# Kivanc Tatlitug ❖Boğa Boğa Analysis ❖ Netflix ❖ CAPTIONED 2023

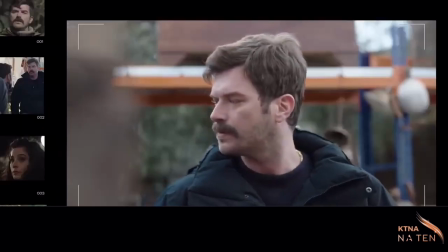0:14 Teşekkür ederim öncelikle. Bana böyle bir düzen bazı, böyle bir dolandırıcıyı oynamaya layık gördüğünüz için bizlere önce teşekkür edelim. Biz teşekkür ederiz. Biz teşekkür ederiz.
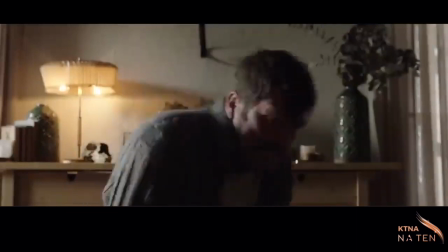Merhabalar, ben Onur Saylak. Boğa Boğa filminin yönetmeniyim. Şimdi filmimizin senesinde Hakan Günday ve başrol oyuncusu Kıvanç Tatlıtuğ ile birlikte filmimizi kare kare inceleyeceğiz ve sizlerle fikirlerimizi paylaşmaya çalışacağız.
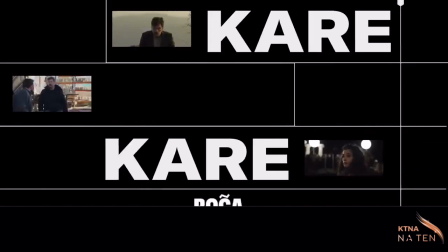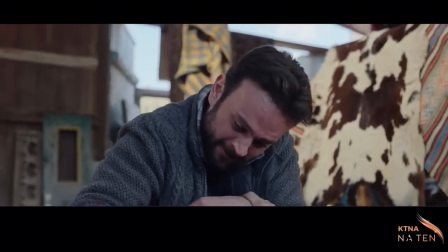Ben izlediğim zaman çok ortada kalıyorum yani bu sahneyi. Genel anlamda da ortada kalıyorum.
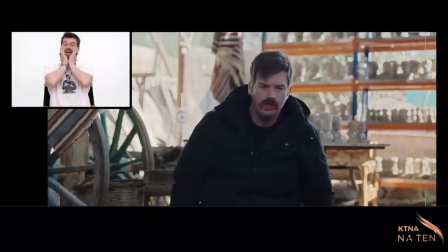1:02 Bu arkadaşa karşı. Bu arkadaşa karşı. Hangi açıdan? Çünkü çok sorgulatıyor.
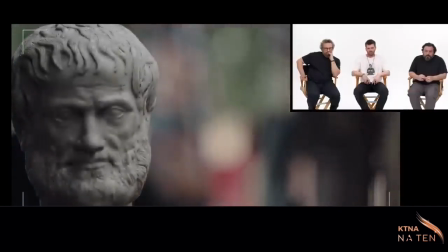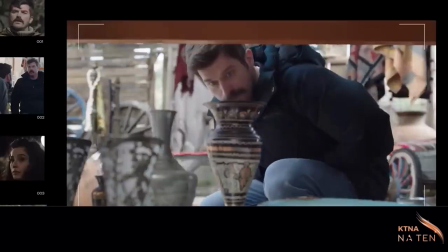1:18 Aslında mekan gerçek bir mekan. Bildiğiniz Ege'de yolun kenarındaki bir antikacı.
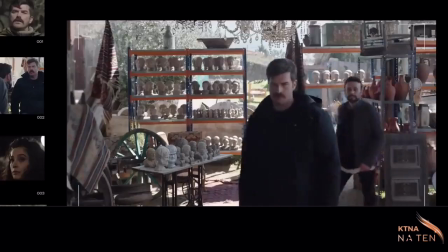1:23 Çoğu dekor değil mi onların? Birçoğu dekor. Tabii ki. Sanat yönetmenlerinizin tasarımı burası.
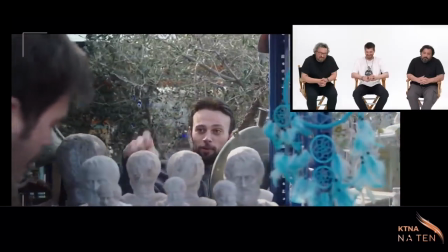1:29 Biblolar var. Bak Aristo bu. Okulu varmış burada. Yok başka bir şey diyorum ben.
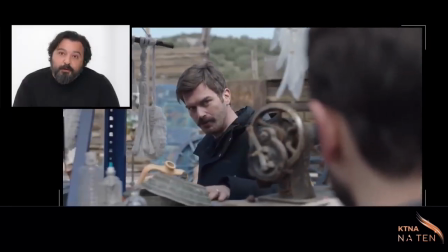1:35 Sen işine bak istersen.
Suçluyla o suçun kurbanının karşılaştığı bir sahne. Harekete geçilen. Birtakım tercihler yapılan bir sahne. Hatta ilk başta dedik ki acaba hiç diyalog olmasa mı?
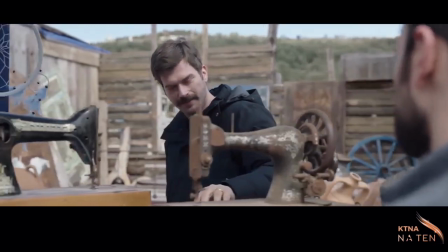1:50 Sonra diyalogların işe yarayacağı ve o gerilimi yavaş yavaş tırmandıracağı hissine kapıldık.
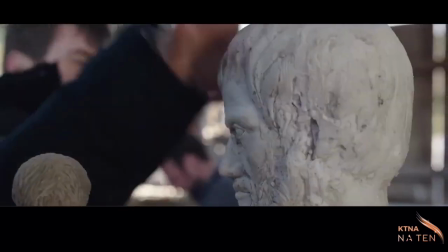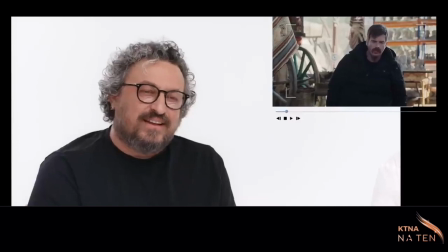2:05 Güzel iş. Gergin ya. Ben her izlediğimde geliyorum. Arkadaş ne üşümüştük o gün.
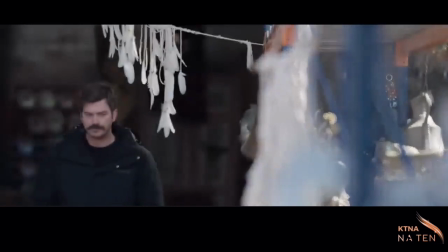2:12 Hatırlıyor musun? Ben bütün ekibe giderken dedim ki bavullarınıza mayalarınızı koyun. Çünkü Asos'a gidiyoruz dedim. Çok yanlış çıktı. Yani Asos'ta eksi altı gördük. İnanmazsınız. Böğrümüze böğrümüze rüzgar.
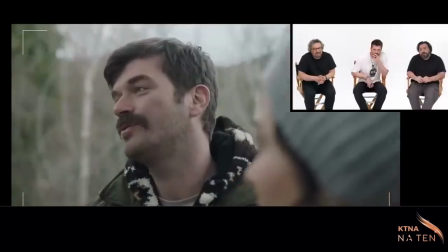2:30 Ey Alın Bey. Avsever misiniz? Var mı avcılık? Yani çok anladığım şeyler değil avcılık.
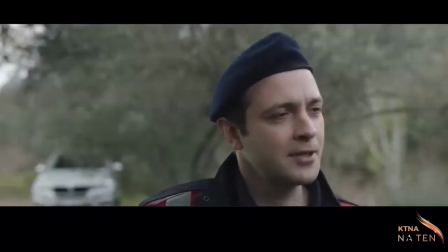2:39 Ben size anlatayım o zaman.
Artık burada asla güvende olmadığını ve hiçbir zaman olmayacağını, güvenebilecek kimsenin olmadığını anladığı an. Filmin buradan sonrası için av avcı ilişkisini tanımlıyor.
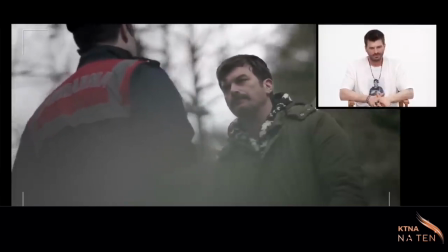2:56 Seni kim gebertir ben bilmem. Ama seni geberteni ben bulmam. Bulmam aramam.
Büyük sıkıntı derken yalnız başına olan ben bunun altından nasıl çıkacağım psikolojisi var. Ve tek başına kaldığı zaman kuyruğunu nasıl sıkıştırdığını görüyoruz.
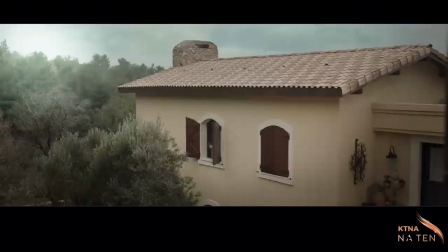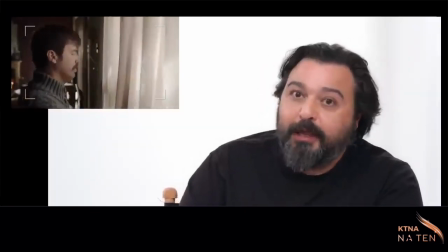3:17 Doğasına hayran olunan bir yerde o evden çıkamayacak hale gelmesiyle başlayan bir sahne. Biz bu sahneye hazırlanırken sevgili Kıvanç geldi dedi ki bir şeyler deneyebilir miyim? Gerçekten bir doğaçlama mı oldu değil mi? Evet aynen aynen. Ve sahne buraya evrildi.
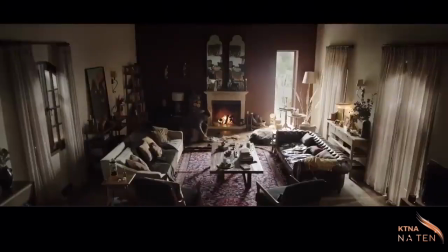3:34 Bu sürpriz sahnenin ortaya çıkmasının sebebi, oyunculuk yapmış bir yönetmen olarak. Oyuncuya tanınan alan. O zaman ne oluyor mesela? Fiktorsuzca her şeyi deneyebiliyorsun.
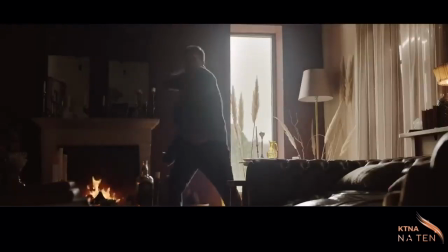Çok da güzel oynanmış ha. Şimdi dışarıdan bakınca... Öyle mi diyorsun?
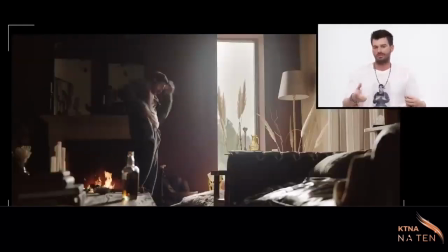3:55 Film boyunca zaten gerilimi çok yüksek, hep gerilimi tutan sahnelerle dolu zaten film.
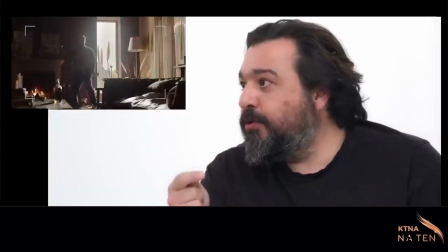4:01 Orada yaptığı her hamle, korkusunun ne derece büyük olduğunu gösteriyor. Çok yabancısı olmuş olduğu bir dünyanın içerisinde yavaş yavaş profesyonelleşmeye başladığını görüyoruz. Ve hiçbir şeyi kullanmayı bilmiyor olmak, onu oynuyor olmak benim için çok lezzetliydi açıkçası.